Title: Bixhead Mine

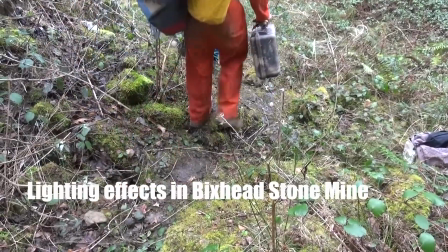0s
The aim of this video is to go into Bixhead stone mine and do some video recording, particularly to look at lighting effects.
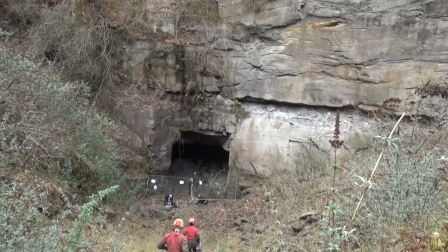8s
I would like to make a suggestion, which is having a go. So here's the team going down to the entrance.
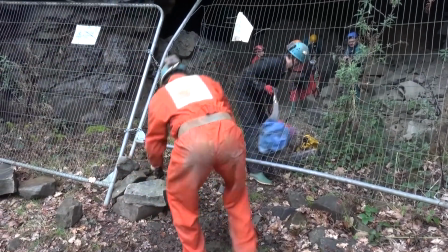16s
We're permitted to go under the wire and into the mine.
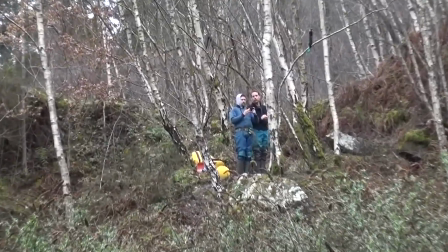20s
These guys have set up an overhead wire so that a camera can move along it and get some interesting shots.
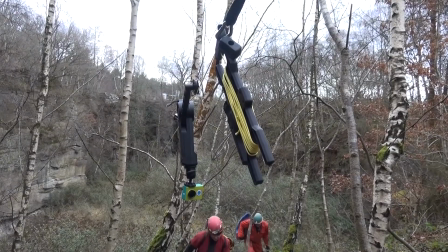26s
This is the gadget and it has a remote control.
So this little thing goes at two sort of levels of speed,
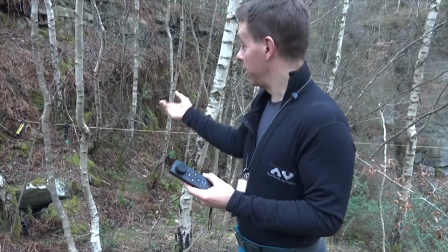35s and you just wind the little knob and the cable cam moves with it, hopefully.
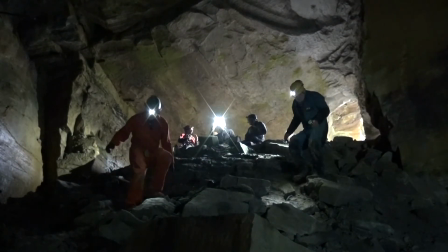41s
So we're in the mine and we've got lighting from outside and lighting inside,
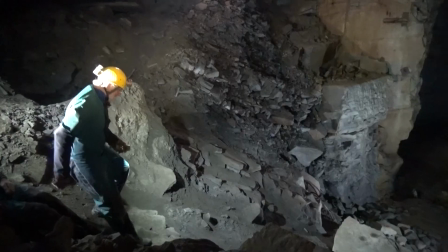46s
and we're using floodlights in some circumstances, like this.
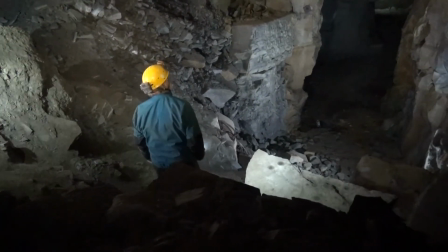52s
We can see that some parts of the mine are dark, as we would expect,
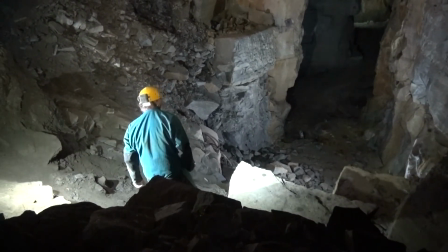56s
but other parts are overlit, and that's a result of positioning the floodlights incorrectly.
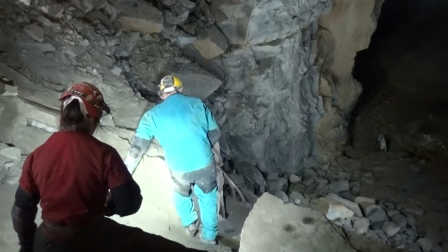65s
Moving on down a steep slope to go further into the mine.
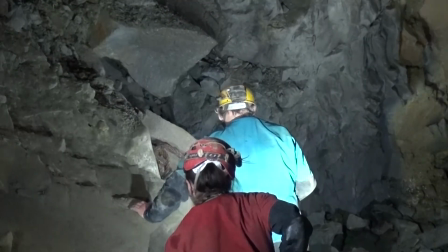71s
We're interested in some of the shadow effects that occur on the walls when the lighting is behind the people that are moving.
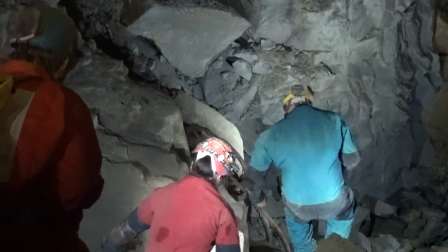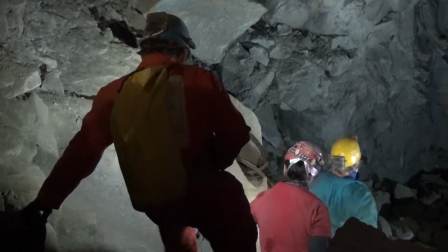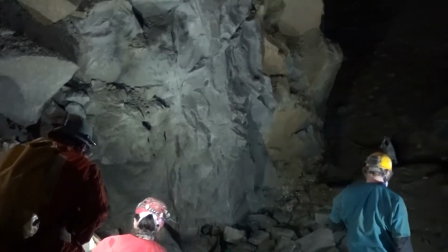88s
There's a lot of movement of light here as the cavers move their own headlights around.
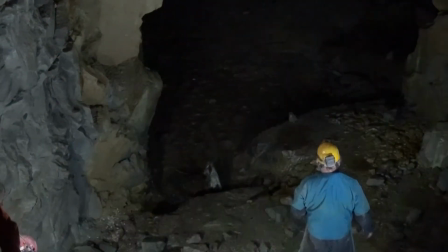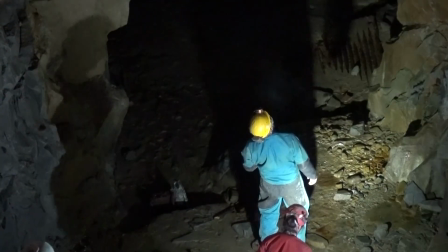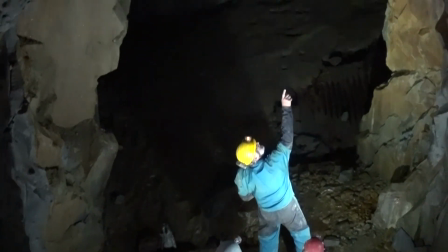103s A little bit of calcite. Oh yes.
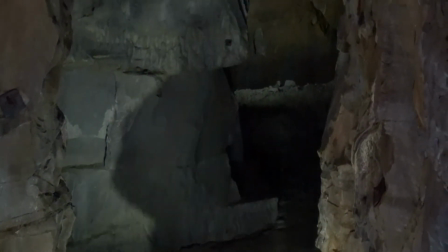109s Yeah, just a little bit there. Yeah, quite nice. Yeah.
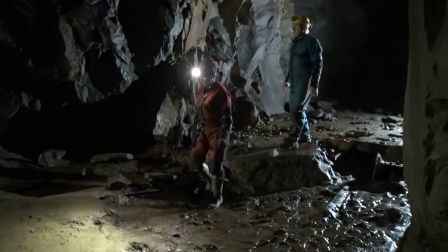114s
In this shot, notice the effect of the backlighting on the mud floor.
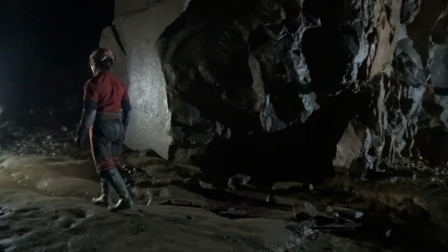120s
Again, we can see interesting changes in the lighting effect on the floor.
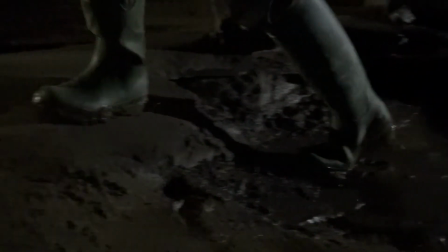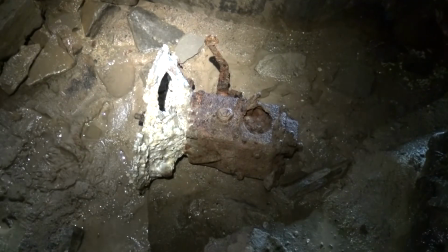130s
This is the result of highlighting the calcite with my own headlamp, similarly here, with the headlamp moving around.
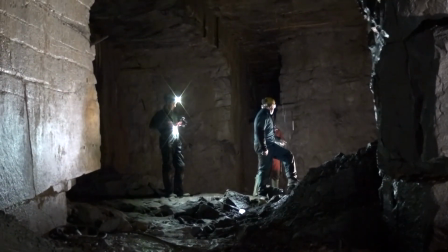139s
Here we were interested in the lighting effects on the water dripping from the ceiling.
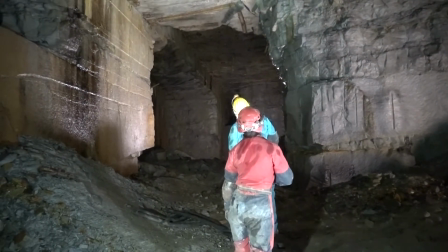147s
And in addition to the lighting effects, we're interested in the echoes that occur as we move around.
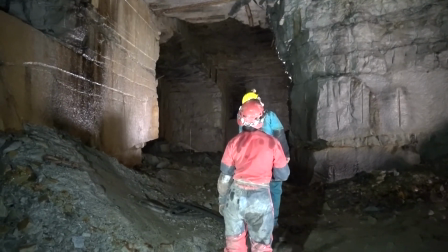154s
Note the sound of water dripping into small puddles.
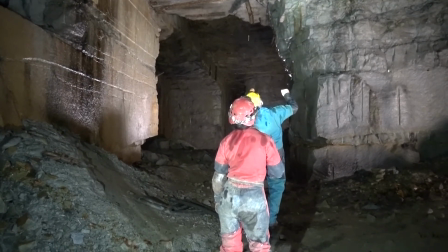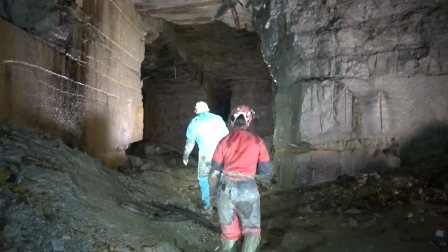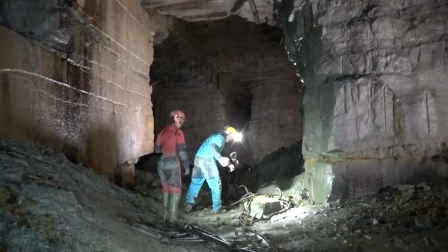168s
This clip is the result of carefully positioned floodlighting and the use of our own headlamps.
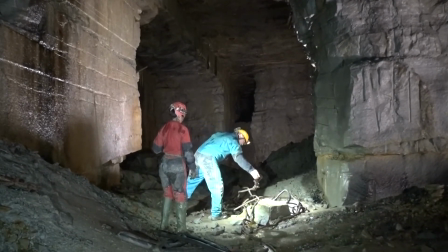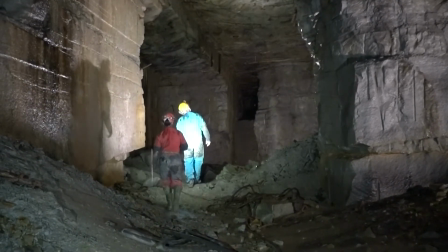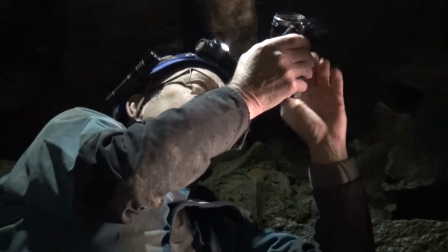186s
A variety of cameras are being used by different people in the group.
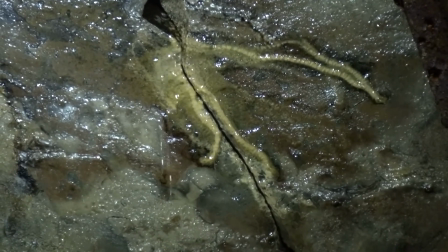192s
Here, with good lighting, we're noticing the interesting effect of water coming through the crack and the calcite nearby.
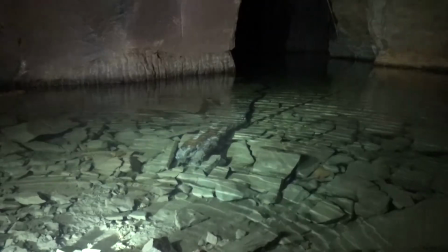199s
Here's an item left behind by the miners many decades ago. The effect of lighting on the ripples in the water is quite fascinating.
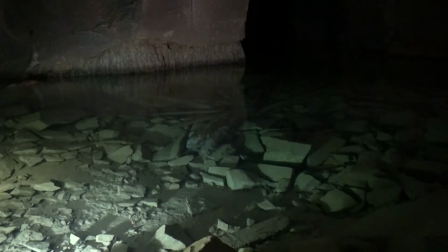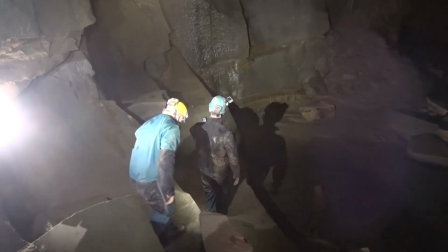213s
You can see that there's too much light showing on this clip as these two move around this large chamber.
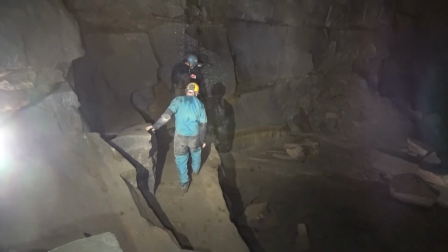219s
It's also shining directly into the lens.
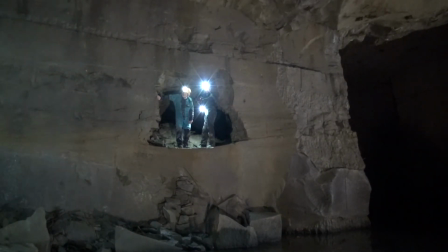224s
You can see that there's at least two floodlights illuminating this large chamber.
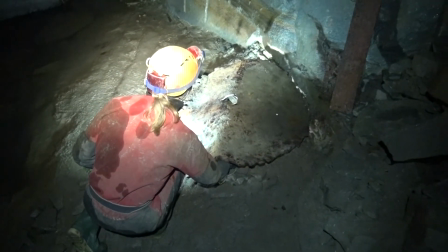232s
Just our two headlamps are lighting up this old circular saw.
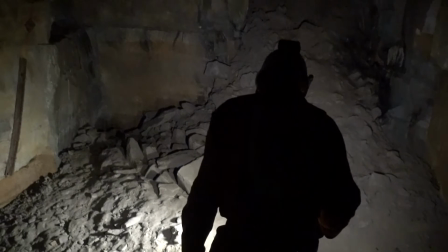237s
In this clip, the lighting from the front produces a silhouette of the second person moving down the slope.
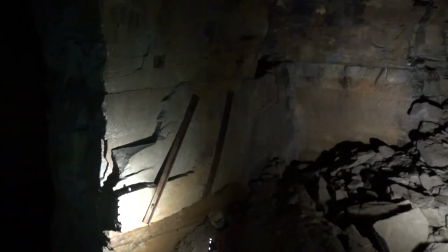248s Steady lights.